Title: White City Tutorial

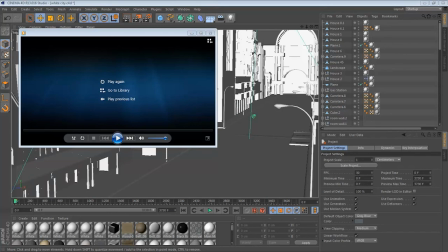[0:01]
Alright guys, I got a short tutorial slash review. I did an animation not too long ago, so here it is.
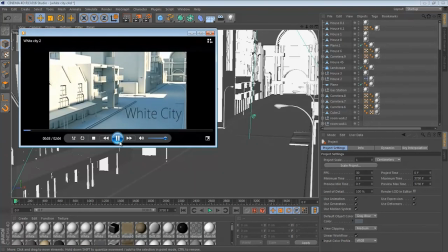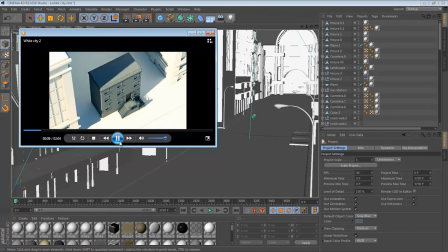You see some color correction, did in After Effects, optical flares.
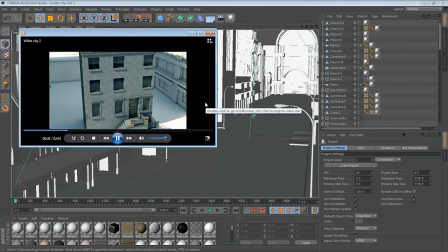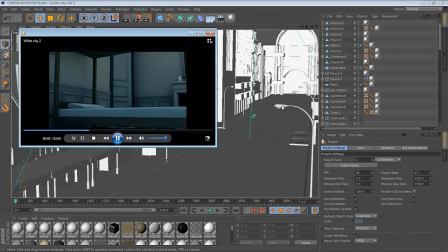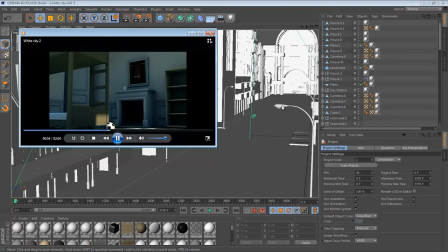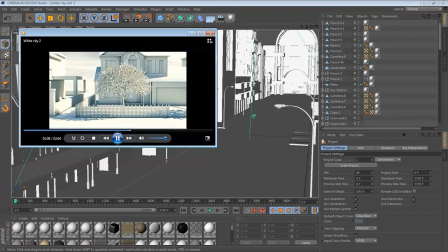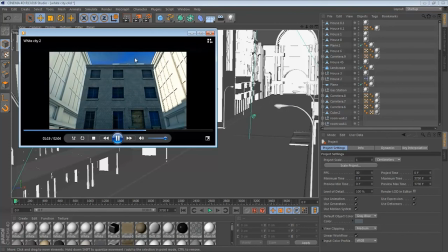[1:26]
You can see the sky changing, see shadows moving.
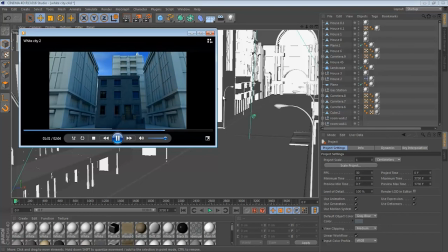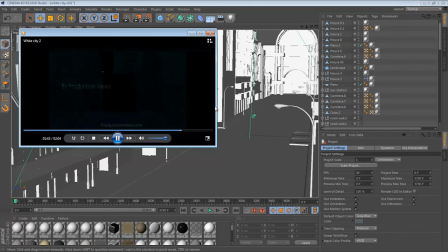[1:51]
And then it just goes to black with the stars.
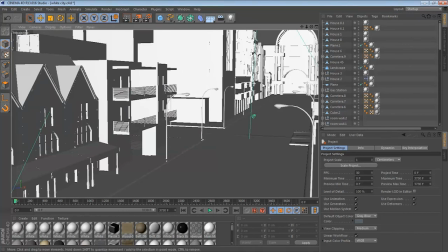[1:57]
Alright, so the first shot that I have is just this street with buildings, and it kind of goes down. These buildings I found in Cinema 4D,
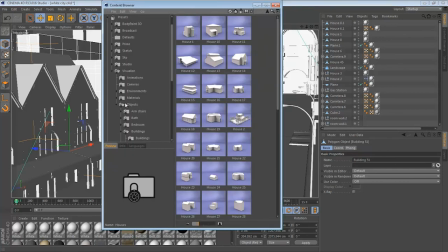[2:13]
R13, Content Browser, and in Visualize Objects and Buildings. There's these cool architecture buildings, house, some bridges.
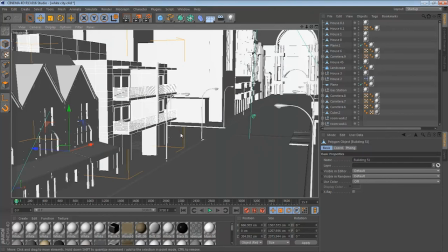[2:27]
Found really cool. Made a small animation with. Made a small city, kind of animated.
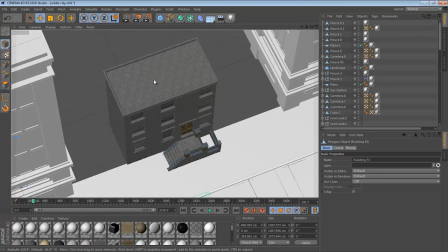[2:37]
And then there's this one building that I actually took and put textures on it, so it kind of looks like the only one in this entire world that has the colors.
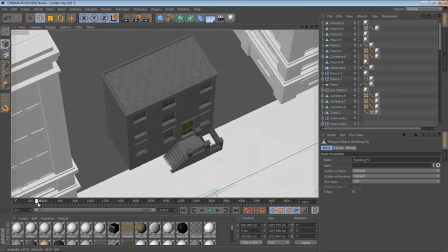[2:47]
It's really cool. And this shot right here, you can kind of see it shake a little bit
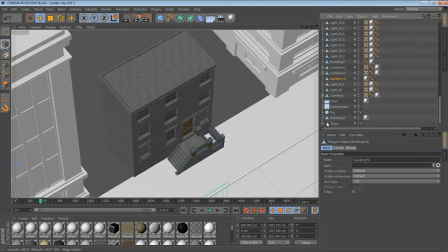[2:55]
because I added to the camera vibrate. Something very cool. It's its tag.
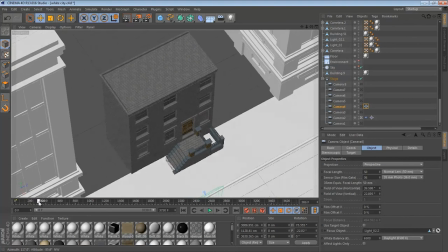[3:08]
Camera 4, you can see it kind of shaking like it's flying in a helicopter, taking a video of this.
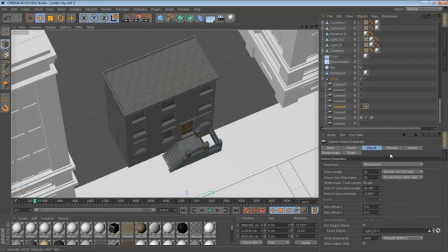[3:16]
Plus the focal length was at 135, which makes it even better looking.
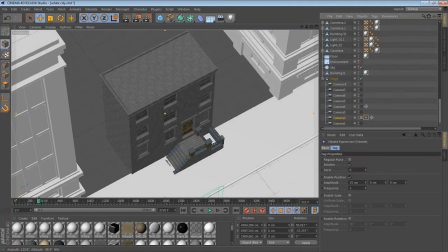[3:28]
I added a vibrate effect because I couldn't really get that effect from just it going kind of straight without the effect.
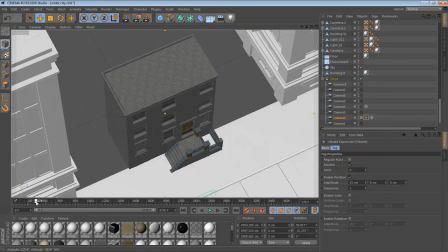[3:35]
It kind of looks plain and simple, so I added this effect of it's being in the air and it's taking
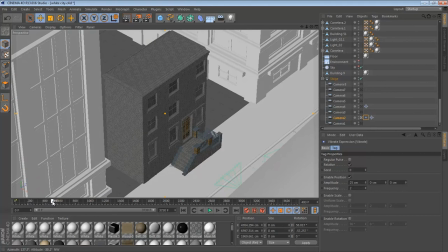[3:42]
the video of this building from a helicopter.
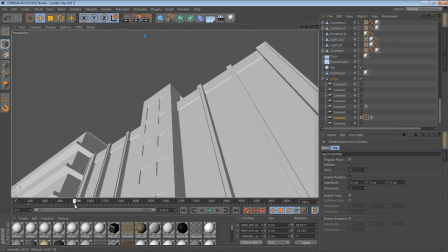[3:47]
And this shot of it looking up at the sky.
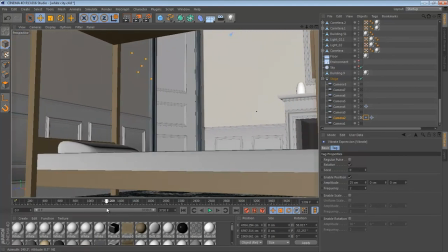[3:54]
And then this shot right here, like it's in that building that's colorful, that has all the textures.
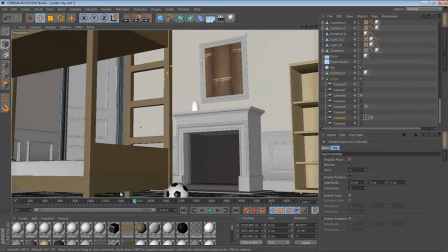[4:02]
I actually got this from Turbo Squid for free.
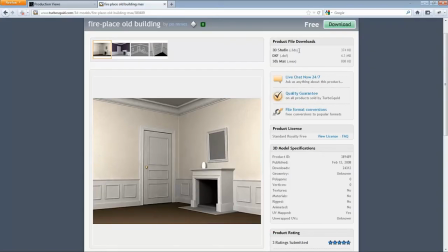[4:08]
It's for 3DS.